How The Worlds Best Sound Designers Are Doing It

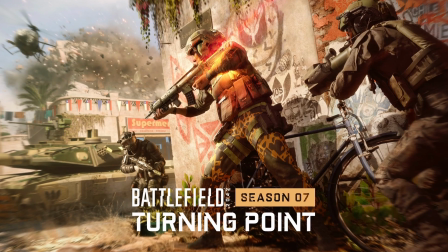(0:00)
Hey guys, in this video we're checking out the gameplay trailer for Battlefield 2042 Season 7, and I will take a look at this from a sound design perspective. The sound design in this trailer is made by the awesome guys over at Source Sound. They are a world-leading sound design team that are very famous for the car commercials, but they are doing a lot of gameplay trailers also. So if you haven't checked them out, I highly suggest you do that because they are totally awesome. Alright, let's dive into this.
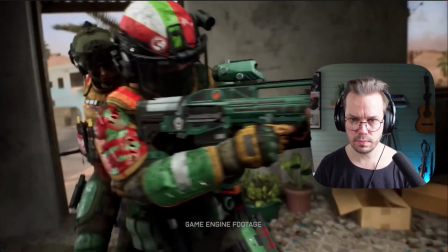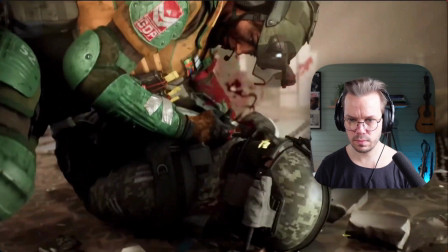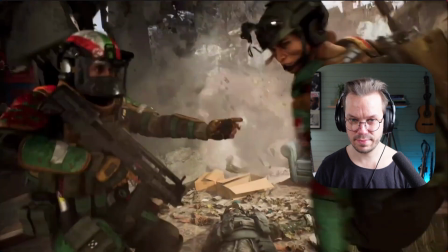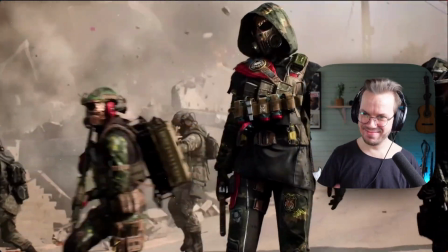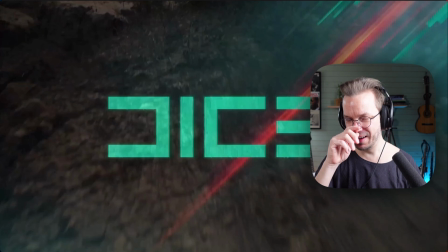(0:47)
Yeah, let's take a brief moment to get some air here. Yeah, it's so intense, but it's so good. So let's just figure out a little bit of what it is we hear and what the sound designers have done here.
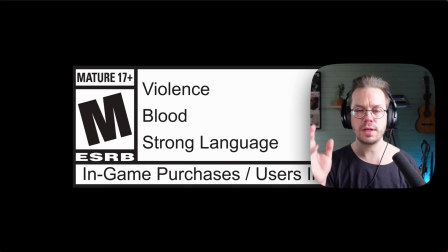(1:03)
So it actually starts before we see the visuals. So they lead out with something called a J-cut, and that's when we lead with audio before the visuals. So we hear a reload sound before we see the visuals. So if you just take a listen to that first.
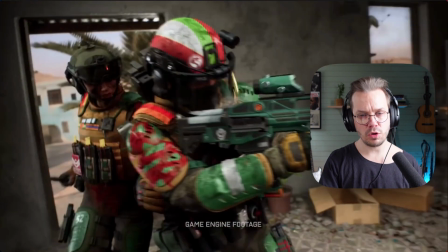(1:17)
So you hear the sound
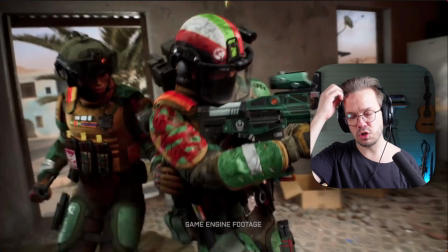(1:22)
before we see the visuals, and that like invites us into the story. We get a little bit of information, and that's really smart because we have this super intense scene coming up right after here. And here we have like it's gun firings and there's a close combat and it's just super chaotic.
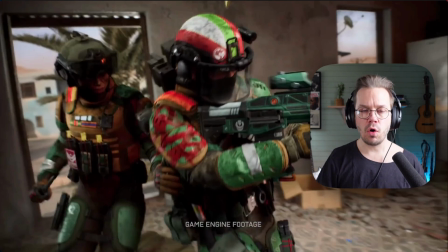(1:40)
And what they do then is that they connect all of the different parts into one big moment, because we have music, we have sound effects, and we have visuals going on at the same time. And since it's so chaotic, we need something to just latch on to.
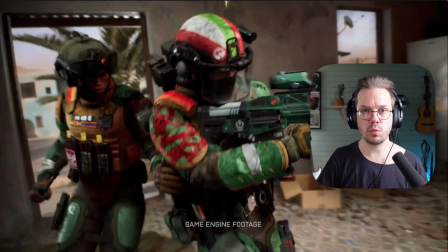(1:56)
So when she ends up stabbing him in the throat, we have like big moment when all of these three parts comes together. We see her stabbing him in the throat, and we hear the gore, blood splatter, and then we also have something like ragang gang gang boom.
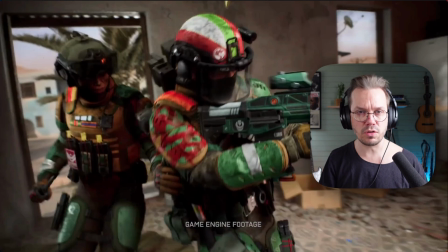(2:12)
It's like a drum rolling and then leads on the downbeat of the music. So we'll listen to that part also.
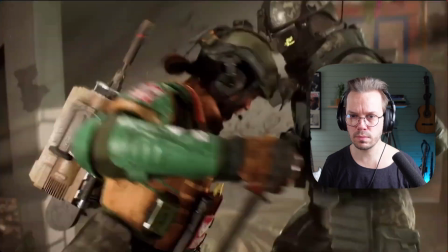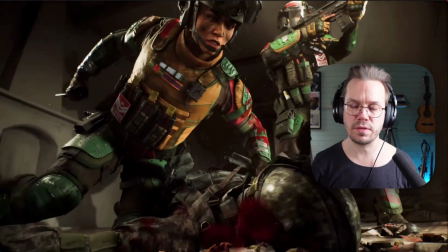(2:25)
Ragang gang gang gang splat, basically. So we continue.
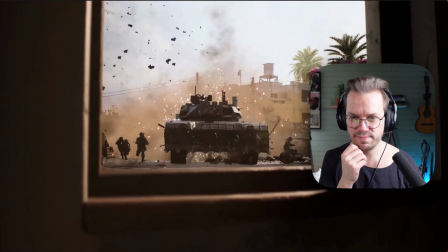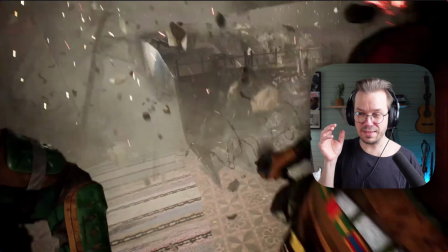(2:36)
Oh, that impact is so good.
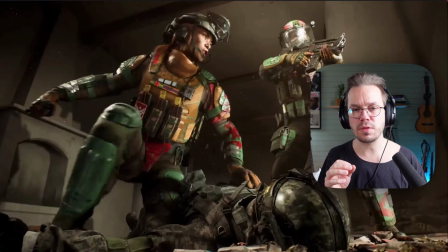(2:39)
And what they do here is that they use something called a double transient when the tank hits the house.
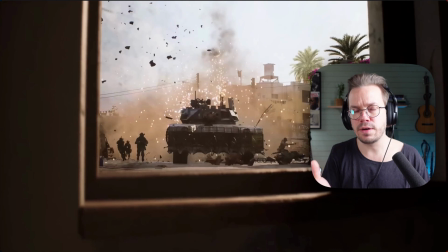(2:46)
And that's both for, it's like a natural sound basically, because it's not like one big smash. It's not, it's, and you can hear this in all kinds of explosions and all kinds of gun sounds and everything.
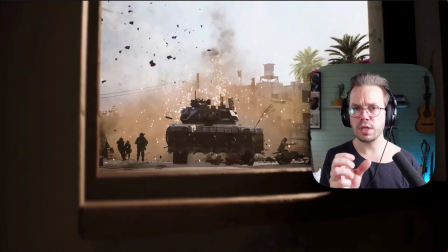(3:00)
It's both feels more natural, but it also gives us as audience a little bit more time to experience the sound, because we have multiple transients and it gets like a slightly bit longer instead of just one big bang. So both more natural and also more of an cinematic experience for us, and it's so well done here.
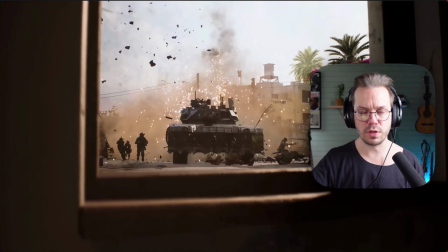(3:19)
And you can have like different characters on for different transients here. So if we take a listen to that one more time.
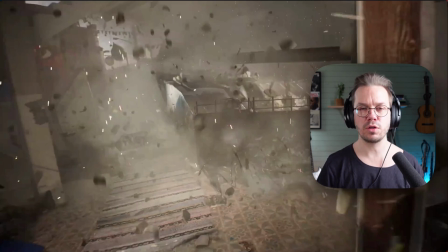(3:30)
Basically, or you can hear like those kaboom, kaboom, different kinds and different textures, of course, but it's really smart way to enhance the sound like that.
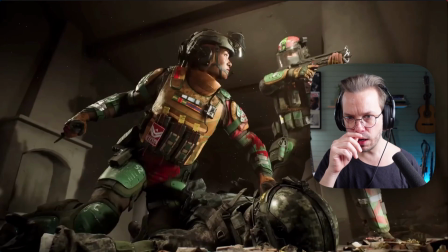(3:42)
So let's continue.
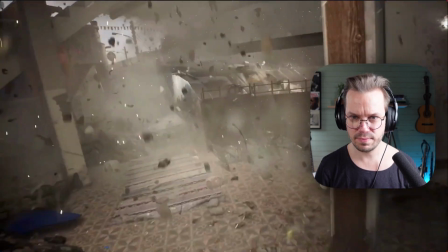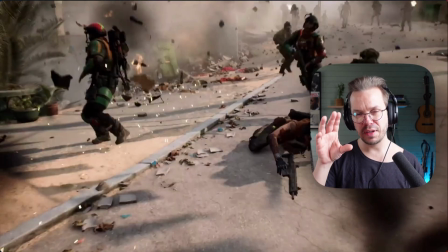(3:51)
And there we have a different kind of sound design moment where it's really, really smartly done.
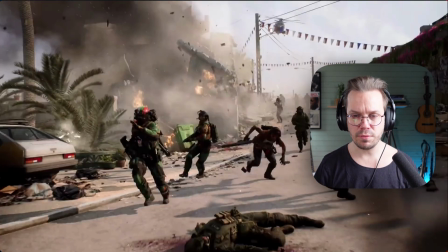(3:58)
Because right after this big impact here, we have this like super chaotic moment here where the house is burning and people are falling everywhere and shots are in the sky and new enemies are coming back here.
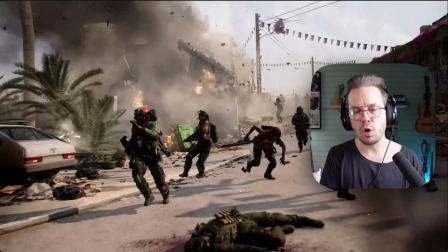(4:08)
And the sound designers here use like something that's almost like ingrained in our DNA, like an old fear, an old danger.
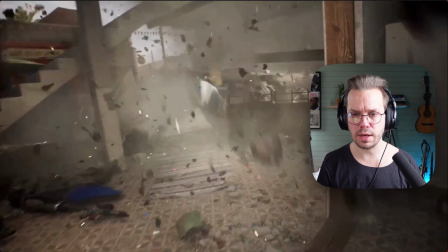(4:17)
They use like a big roar sound. So if we just back it up a little bit more, right after the impact here, you will hear something like
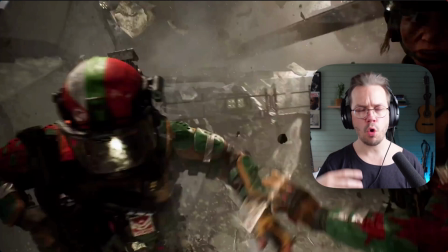(4:26)
it's like a lion roar or some kind of animal roar. So we take a listen to that.
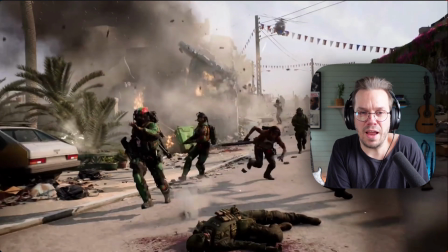(4:35)
And I mean, we can't see a lion here, right? I can't at least. But they use that emotional impact from that sound in order to enhance the story, because this part of the story is all about chaos, all about that everything is going to hell basically.
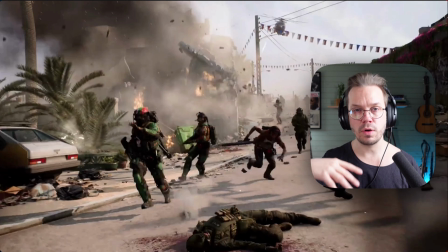(4:51)
So they use something that we as humans are naturally afraid of and everyone can basically relate to. And since it has the same emotional impact as the story needs, it feels natural, even though we can't like physically connect a sound like that to anything that we see on screen.
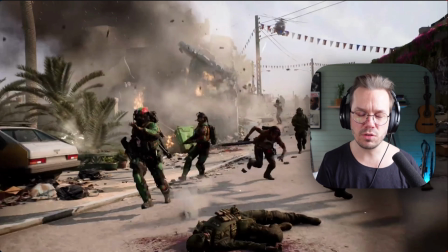(5:10)
So they use the emotional impact, and it's so well done, and it's so important in a scene like this. So yeah, let's continue from that.
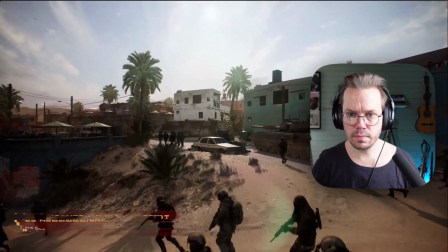(5:22) Nomad Squad, there are more coalition forces incoming. The village cannot fall. This fight is all or nothing.
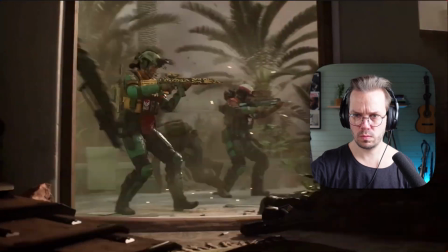(5:29) Affirmative! Nomad Squad on the move! Enemy! Max entry!
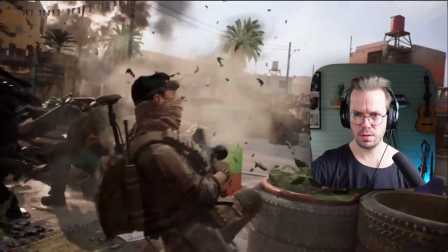(5:35) Need ammo!
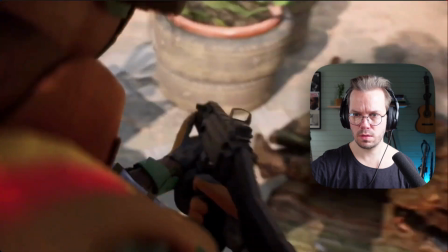(5:40) Not today.
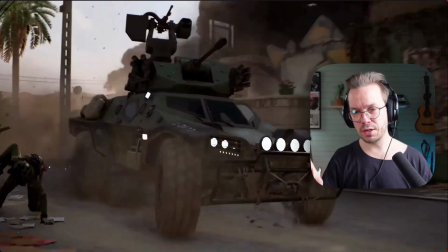(5:45)
All right, yeah, let's pause again. And we have a really cool sound design like moment here.
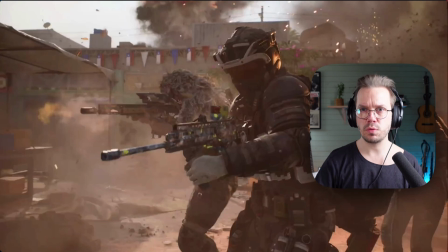(5:51)
So if we take a listen to these guns that we see here, they sound so threatening and so powerful, and they have probably enhanced like real gun sounds with some kind of low-end enhancer, some like enforcer from Boom Library, or like basement from Unfiltered Audio,
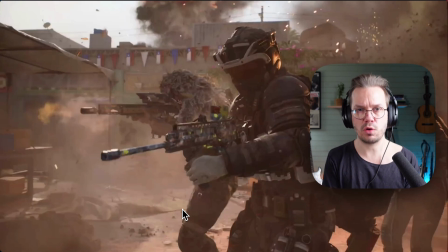(6:09)
or they use kick drums or sine waves together and just trigger them together or something. And there are multiple different ways to do this, but they do this to get these sounds sound more powerful and more threatening.
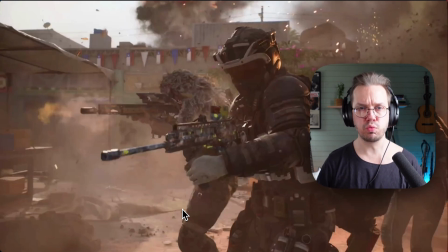(6:20)
And you have like a little bit of gap in between them, so they feel like, and so like it feels like they can like crash down a house basically.
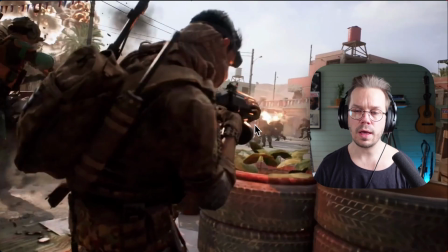(6:29)
And a little bit later here, we get to this scene, and here we have a totally different kind of sound from this gun here. It sounds really, really thin, and it doesn't have that low end. And just think of it when you listen to it, what the emotional impact creates out of these two different ways of process these sounds.
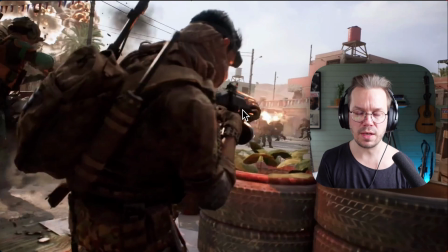(6:47)
You have like the big, or at least for me, the big threatening sound first, and then the thinner sound that sounds more weak. So if you just take a listen to that.
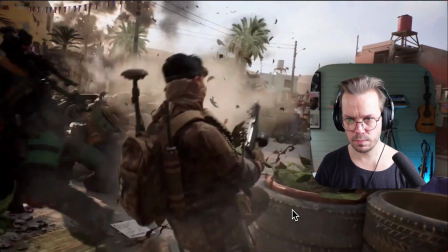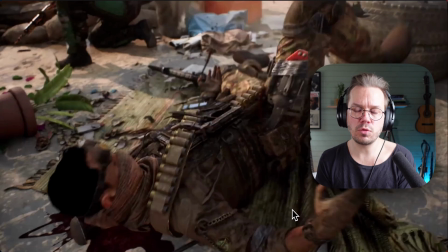(7:02)
That's like the difference between them. The reason for them to do this is that the opponent has the overhand basically here. So we want them to feel like really threatening, and we want to tell a story that our like heroes are in a bad situation and our guns are not as powerful,
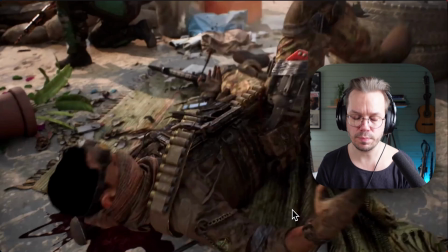(7:18)
and we're basically in a bad situation. So it's really, really smartly done once again.
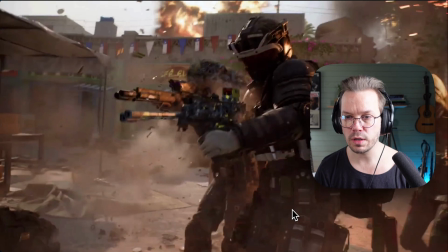(7:24)
So we continue from here.
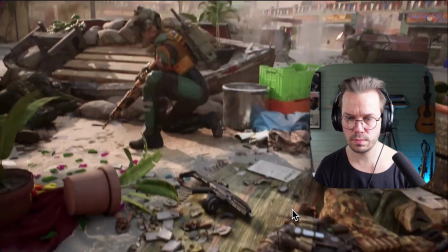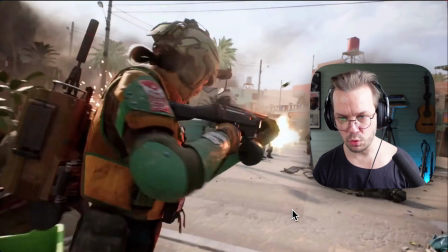(7:33) Not today.
Another really, really cool and smart scene here, sound design wise.
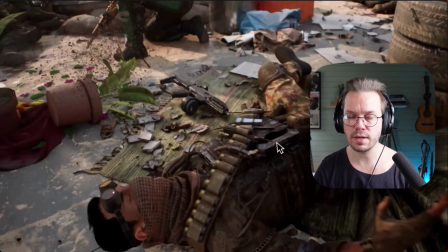(7:40)
So when this guy gets hit, you can hear like a high tinnitus sounding sound, and that's another like emotional impact that they are playing with.
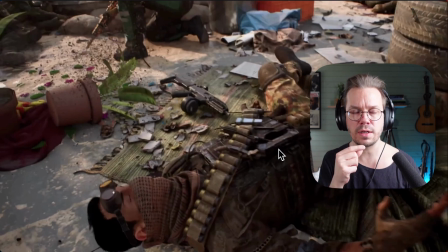(7:53)
If we as humans hear like that high ringing in our ear, like tinnitus, it's like when something has gone bad. It's too loud. It's like a physical reaction that you can hear, that when something was too much, you were in a concert and you were like too close to the speakers,
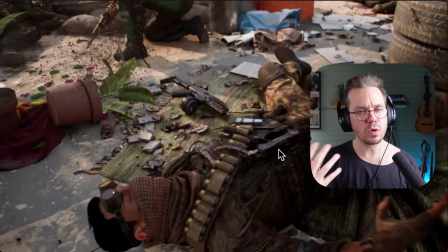(8:12)
or you heard something like it was a really bad situation for you basically.